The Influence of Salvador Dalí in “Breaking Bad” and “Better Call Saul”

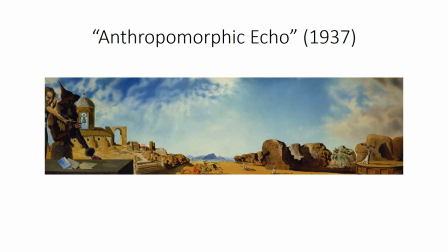This is a view as Dali recalls it looking out his schoolroom window when he was a kid. At the left we have a church with a feminine shaped bell and on the right we have a girl jumping rope.
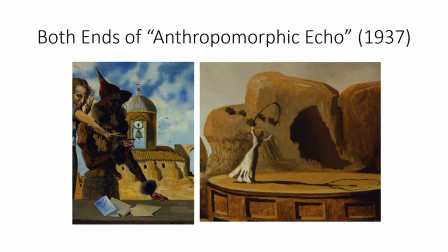And here we have closer views.
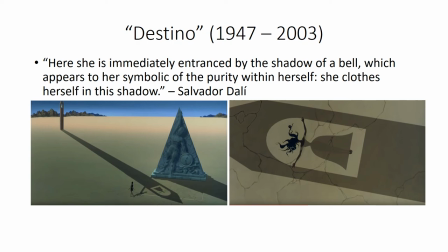In 1947 Dali worked on a joint project with Walt Disney on an animation short called Destino. The project was shelved but it was ultimately completed in 2003. Dali goes in a slightly different direction from the girl skipping rope.
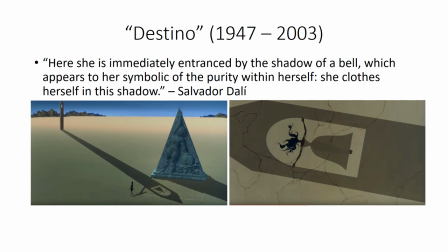Here we have a young woman wandering across an empty Dalinian landscape. She sees an obelisk with a figure frozen in it, a figure representing time. She also sees the shadow of a bell tower and a bell.
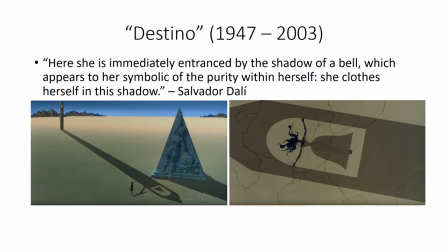The bell's shadow is symbolic of the purity within herself and she clothes herself in the shadow.
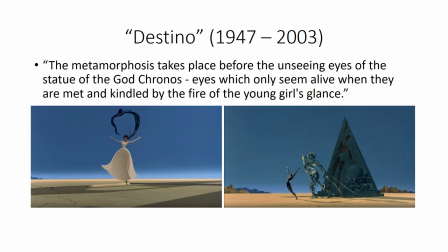Then a transformation occurs. The young woman is now wearing the bell skirt. She has a hoop over her head, but instead of a jump rope, it is her own hair. And the figure in the obelisk comes to life as she dances with joy and love.
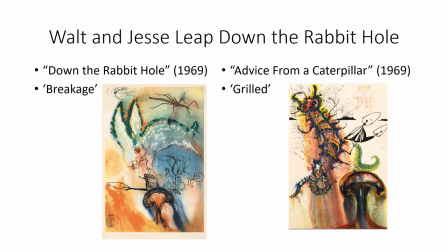In 1969, Dali did a number of illustrations for Lewis Carroll's Alice in Wonderland. He returns to his original approach of the girl jumping rope.
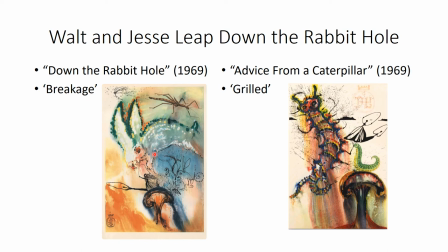Here on the left we see the white rabbit and we see Alice with her jump rope jumping on top of a mushroom. We also see a walking stick. A walking stick was presented in Breaking Bad in the episode Breakage.
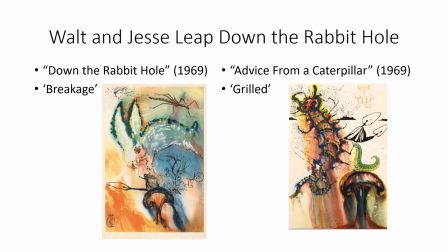Similarly, here on the right, a caterpillar was presented in the episode Grilled. The creative team at Breaking Bad wanted to explore some of these
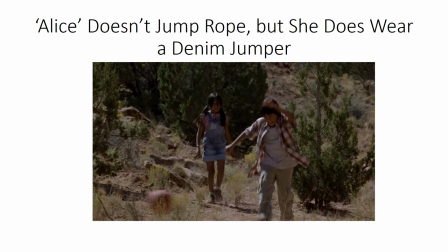Alice in Wonderland concepts for the girl who finds Walt's gas mask. They would originally have wanted to bring the girl into the scene in a bell skirt jumping rope,
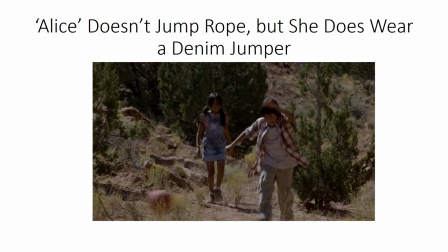but there are important practical considerations. One, it's impossible to jump rope wearing a bell skirt. Two, it's impossible to travel quickly while jumping rope. And so they compromise and introduce the girl running playfully along as her playmate kicks a ball.
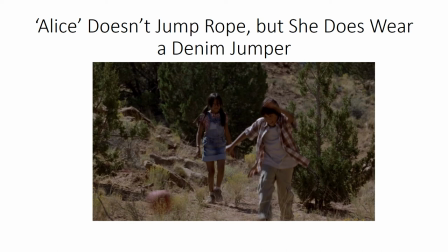The creative team needs to identify her as Alice in Wonderland, and the way they do that is by dressing her in a denim jumper. She is Alice in Wonderland. She is the one who jumps. As she enters the scene, music from Glenn Phillips' The Hole is playing.
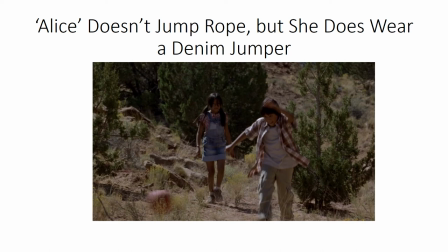The rabbit hole. She finds Walt's gas mask, which he had discarded in a fit of frustration, and puts it on.
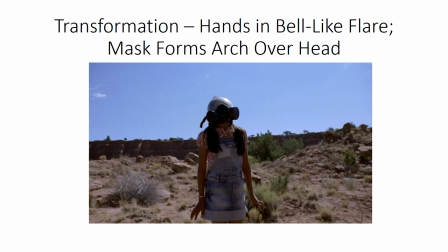This gas mask is unique in television series. It has a face shield that bows outwards, and so when we have a point of view from below the girl's face and she looks upwards, we see the arch over her head formed by the face shield.
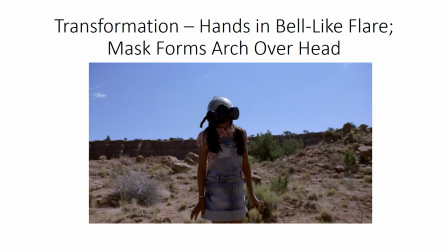She holds her arms straight down her sides, but her hands flare out. She is in the process of transforming into a bell. But unlike the young woman in Destino, this is not a happy transformation. The woman in Destino had leapt for joy and had done a dance.
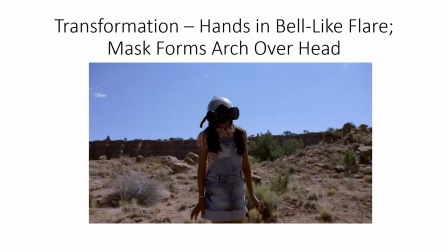Here, putting on the mask takes the play out of Alice and paralyzes her. Instead of joy, the experience is like a loss of innocence. And so I would like to show you the transformation sequence from Destino.